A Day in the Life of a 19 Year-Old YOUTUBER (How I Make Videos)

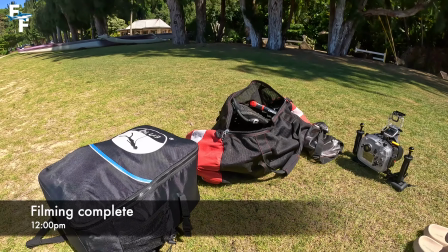well I've just spent the last about four hours here getting all the footage I can taking her diving for the first time on this
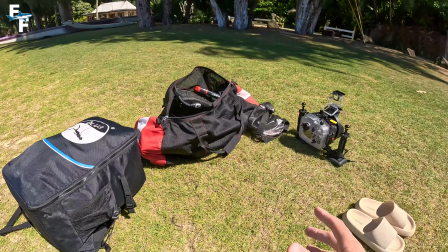beautiful beach here but the next step is going to be a few weeks down the line when I get home and it'll be actually time to sort through all of the footage and edit the video together so let's fast forward to that right now all right guys well it has Officially been almost two full weeks since I filmed that video and I'm clearly not in Hawaii anymore I'm back in my apartment at home,
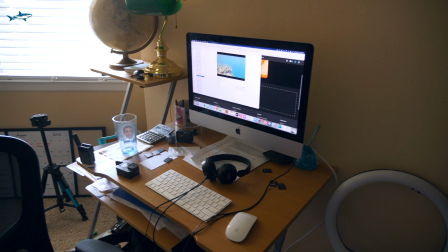and here's my office right here my little setup with my desk and my computer This is where I get all of my work done that includes editing responding to emails comments Basically anything you can imagine a youtuber doing gets done right here at my desk I've even got my little Michael Scott office glass to keep me hydrated throughout the day But yeah, this is where all the work gets done And now I'm starting to get to work on that video that I filmed in Hawaii just a few weeks ago Now the first step in that video is going to be going through all of the footage I captured There's probably over an hour or two of footage just from that one shoot day And after I look at all the footage and I see what I have to work with That's when it's going to be time to start writing a script come up with a video title and start to narrow down some possible thumbnails But I do plan on getting this video out in two days. There's a ton of work to be done It's early in the morning, so let's get to work
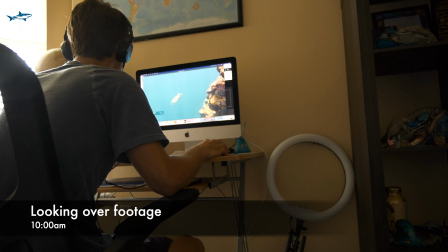Okay, so now that I've sorted through all of the footage I have imported all of the shots that I do want to include but for this video most of the shots actually came out Really really well, so I imported probably about 75% of them And then once I get done writing the script and I actually get down to editing That's when I'm going to decide which clips from that 75% are actually going to be included in the video However, I have been working hard and it is lunchtime So I'm taking a little break to eat some lunch and continue writing my script Okay, so after a few hours of working the script is completely done and that's given me a little bit of free time To work together a short to upload right now The shorts are super easy to make and even easier to upload and there's something that get a lot of views It can really gain exposure for my channel.
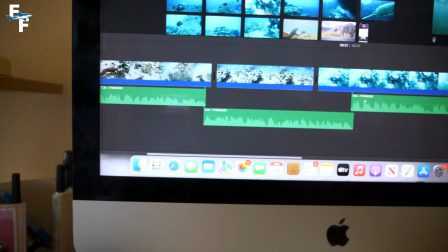So while I have some free time right here I whipped together this 21 seconds short of me getting inked by an octopus as you can see right there it's one of the coolest shots I've ever captured okay so another really strange thing about shorts compared to just YouTube videos in general is that
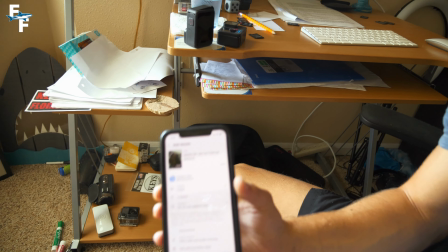they are uploaded using your phone and so it's all ready to go and you can see just how simple and easy it is to actually upload a short on YouTube so the short I just uploaded it's already over a thousand views and it's just about half an hour and it's already gained about 10 subscribers which is really good in that time frame. But so far today, I have looked through and imported all of the footage. I was able to write the entire script for the video, and I've even picked out a few thumbnail options.
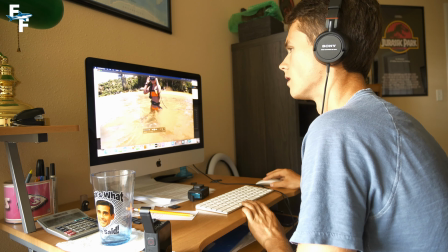I spent the next few hours creating video notes, looking over thumbnails, doing research for titles, and answering emails.
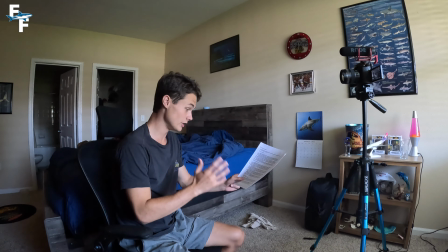By that point, it was almost 7pm, so let's flash forward to the next day when I dive deep into the editing process.
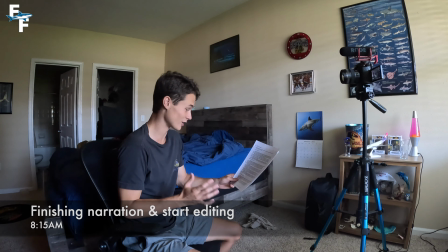But now that we knew it was awesome it was time to go back to shore to get her ready to dive so I get questions about my underwater videos
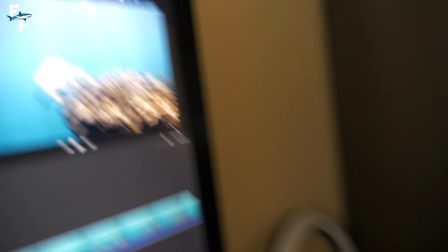all the time asking how I get my color so good and the most important thing with getting good color in your underwater shots is
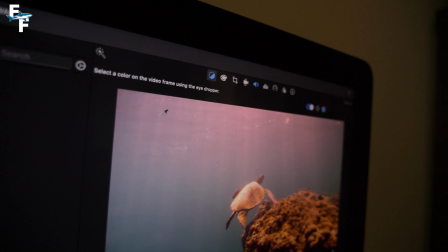white balance so this is me changing up the white balance and you can see different places I click around the image are changing how
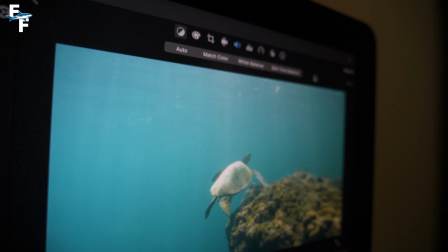the video looks so this is it raw right here and what I want to do is I want to get it a darker blue and I it to look
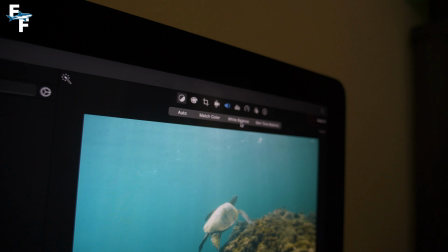as cinematic as possible.
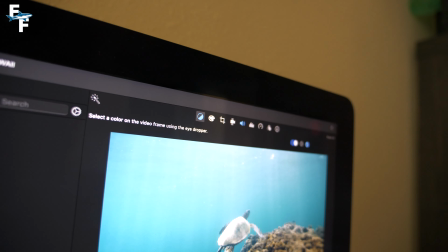So what I'm going to do is I'm going to click around kind of the lighter spots in the video until I find one that looks the best.
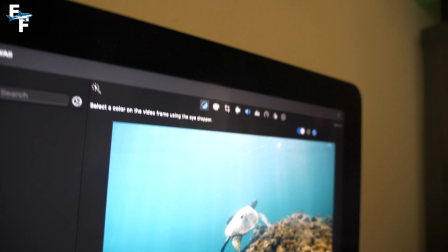And you can see kind of this area right here on the turtle gets rid of some of that green color and makes it a lot more blue.
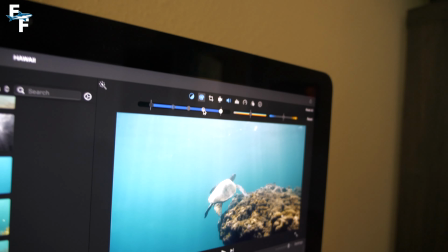So after that, what I'm going to do is I'm going to come over here and I'm going to change up the lighting. I'm going to tone it down a little bit and that's going to make it look really cinematic.